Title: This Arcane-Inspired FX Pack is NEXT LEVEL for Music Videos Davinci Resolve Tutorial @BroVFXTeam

Come along with me as I break down this quick edit utilizing the assets from the Arcane pack.
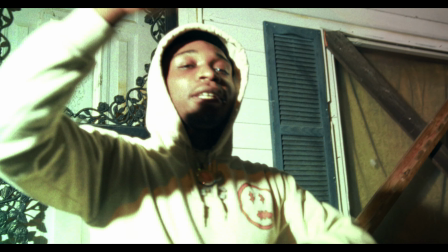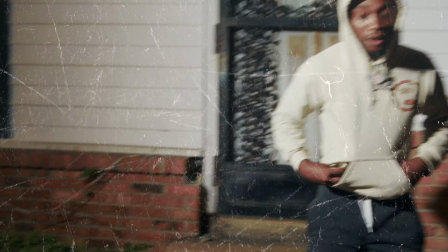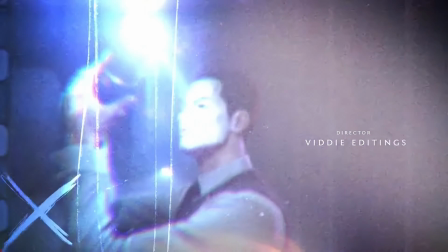0:16 The Arcane pack is the editing pack from Bro VFX. They went through and recreated a lot of the elements from the Netflix Arcane series.
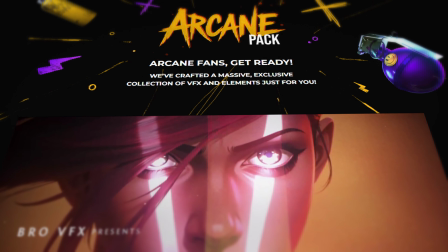0:22 This is essentially 8 packs in one, and most of the elements are actually pre-rendered MOV files, which means one, they're high quality, and two, you can use them in editing software. But what makes this a Davinci Resolve pack is the fact there's 39 custom transitions. Make sure you clear some hard drive space because this is a 30 gig download. Wow, man. Because like I said, most of the elements are pre-rendered MOV files, some with and without the alpha background.
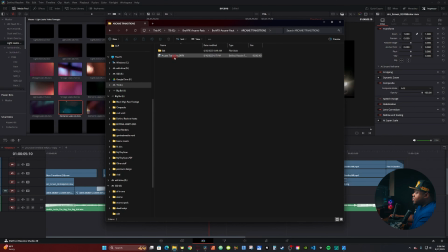0:42 Now to install the transitions, you go to Arcane Transitions. You just double click the DRFX file just like any other pack.
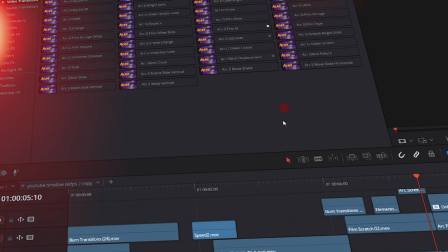0:47 In which one you go to Video Transitions and type in Arcane, and then drag and drop transition. Over in the Inspector tab, you have an extensive list of customization and controls.
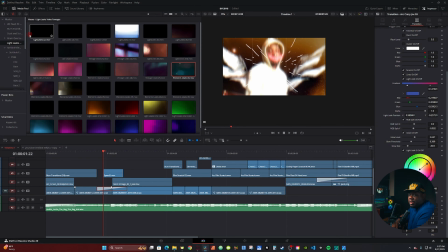0:55 As for the rest of the assets, you just drag and drop into the master bin on your media pool. So all the assets are separated into a number of folders.
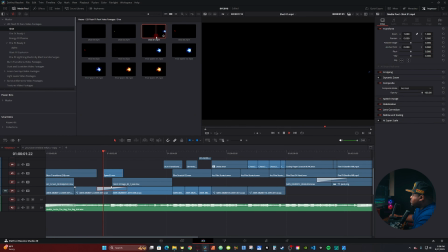1:00 You got 2D flash effects. These are like laser shots. You got 2D fire effects. You have a fire transition effect. You got energy plasmas. If you're like me, you're probably looking at all these effects and thought about an AMV, which that's what my original thought was, and I actually did one here.
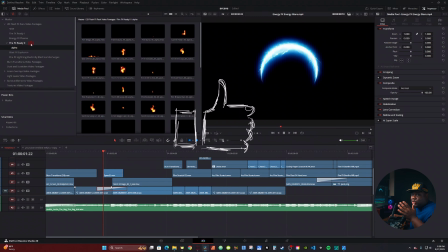1:15 You can check it out in the link in the description along with Bro VFX's website. And some of the assets do double, as you have some with the background being black, and then some have the alpha mode.
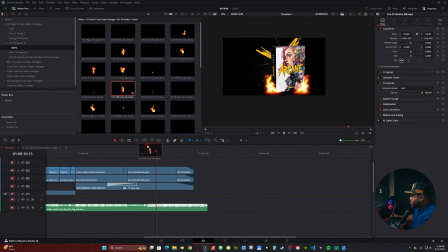1:23 So like here when it says alpha, you have the alpha mode already implied. So if I was to bring this to my timeline, I wouldn't have to worry about changing the composite mode because the alpha is already applied.
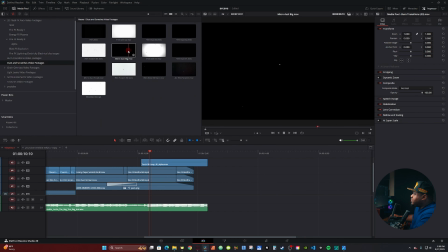1:31 You have film burn transitions, dirt and scratches. You have grain overlays that come in 4K and HD, like leak effects. And then my favorite are the scribble effects. So if you've seen Arcane, you know sometimes when Jinx is about to go crazy, you get these crazy like scribble effects that pop up around her.
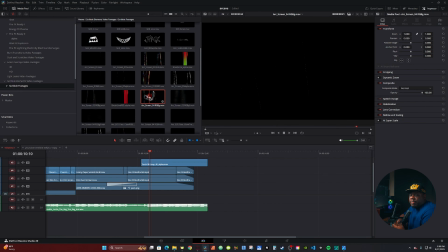1:43 They recreate a lot of them here and they're animated. Last thing about the animations, they're perfectly timed so you can just continue to loop them if you need to. So if I was to grab like the subscribe text here, and then bring it down multiple times, it allows for an endless loop.
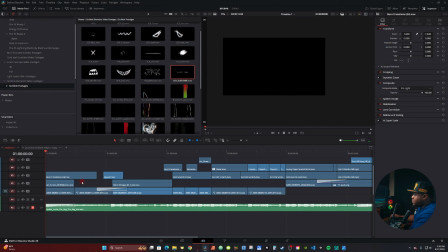1:53 Now to break down my timeline. For the sake of the video, I'm gonna actually mute the song. And then when you play the first part of it, you have this burn transition here. Typically you change the composite mode to something like add or screen or maybe overlay. It's always a good idea to mess around with the composition modes. You might get a unique effect that you might like. For this burn transition here, you open the inspector tab and the composite mode, I changed it to pin light.
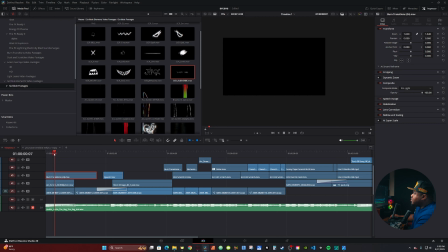2:10 So anywhere the light is not present, it's completely dark. So then when the light comes in, it exposes whatever's underneath the footage. Whereas normally if I change it to something like add, that basically remove the black background. Therefore, my main video remains present. I'm gonna change it back to pin light. So it's a light, so my subject is only exposed as the light brushes over. Then underneath I have one of the animated faces.
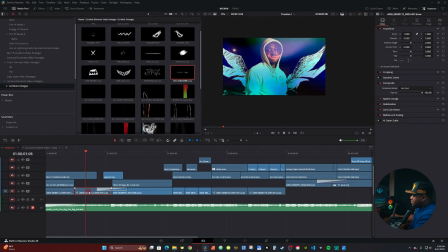2:27 And here I use Magic Mask to put the wings behind my subject. So right click on this clip now and go to Open in Fusion.
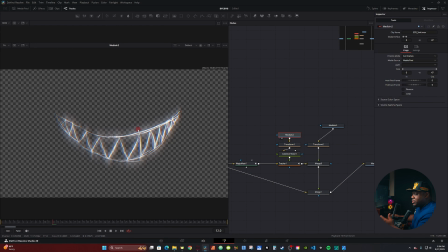2:32 Media 2, if I hit 2 on the keyboard to bring the viewer. Media 2 is the smile. I use the tracker node within Fusion to actually track it to his face. I use a transform to resize it, and then I use a color corrector to change the color. So if I go to the transform node and hit 2 on the keyboard, you can see I made it smaller by changing the size. And if I go to color corrector and hit 2 on the keyboard, I use a color corrector to change the color to red. And it's all attached to the tracker, which in operation, I'm using match move. If you want a more detailed breakdown of this and me going through the actual steps, let me know in the comment section below.
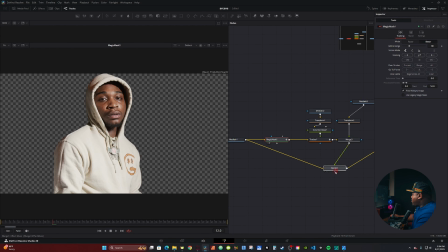2:59 So before the track, I actually have my magic mask, and then I can use a merge node to connect the media 1, which is my original video.
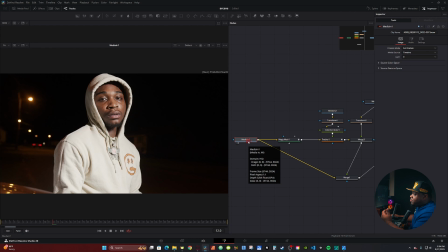3:05 I use it to merge it behind the magic mask, bring it back in the background. Then media 3 is the wings.
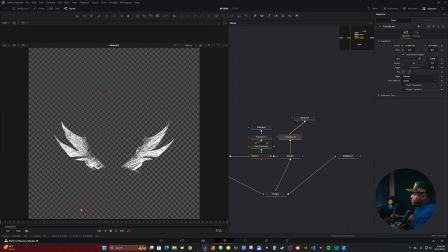3:10 I just use a transform to place them behind them because they're actually not moving. And of course, that's run together with another merge, which is then all connecting back to my media out.
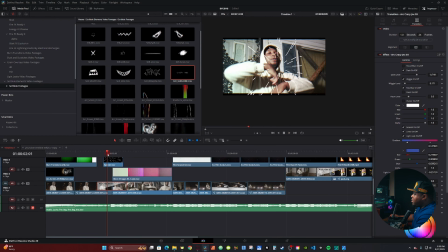3:16 So now back on the edit page, I use Jinx Transition 3 here, along with the speed lines, just to add a little emphasis.
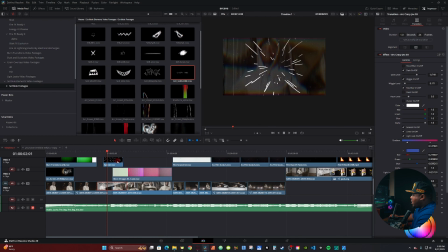3:21 If you click on this Jinx Transition, go back on the Inspector tab. Actually, I'm gonna disable the speed line and go back to the Jinx Transition. There's the control for clutter on and off. If I cut that back on, it actually brings in like this little bunny rabbit mask. Then you can disable and re-able scratch effects, speed line, or the film lines, light leak effect.
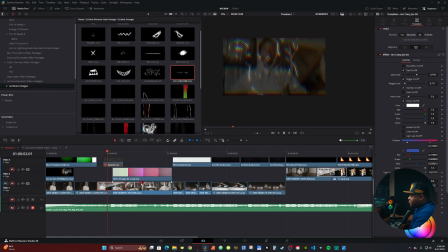3:40 Like I said, they're highly customizable. And once you're done applying your different effects, you can right click, go to create transition preset. Then you can make a list of your own transition. A lot of transitions actually incorporate a lot of the elements within the pack. So now moving forward, we have this 16mm vintage overlay.
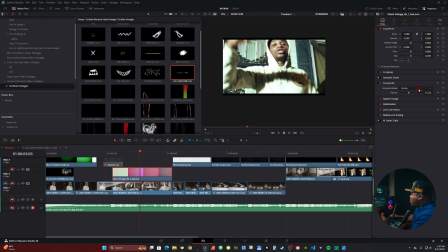3:52 Typically with grain overlays, you'll use the grain overlay effect or a composite effect. So we change the overlay, it kind of gives it more of a filmy look, but I wanted to do something a little different, so I used the Vibe. So now going back to the Vibe, it kind of brightens up the footage.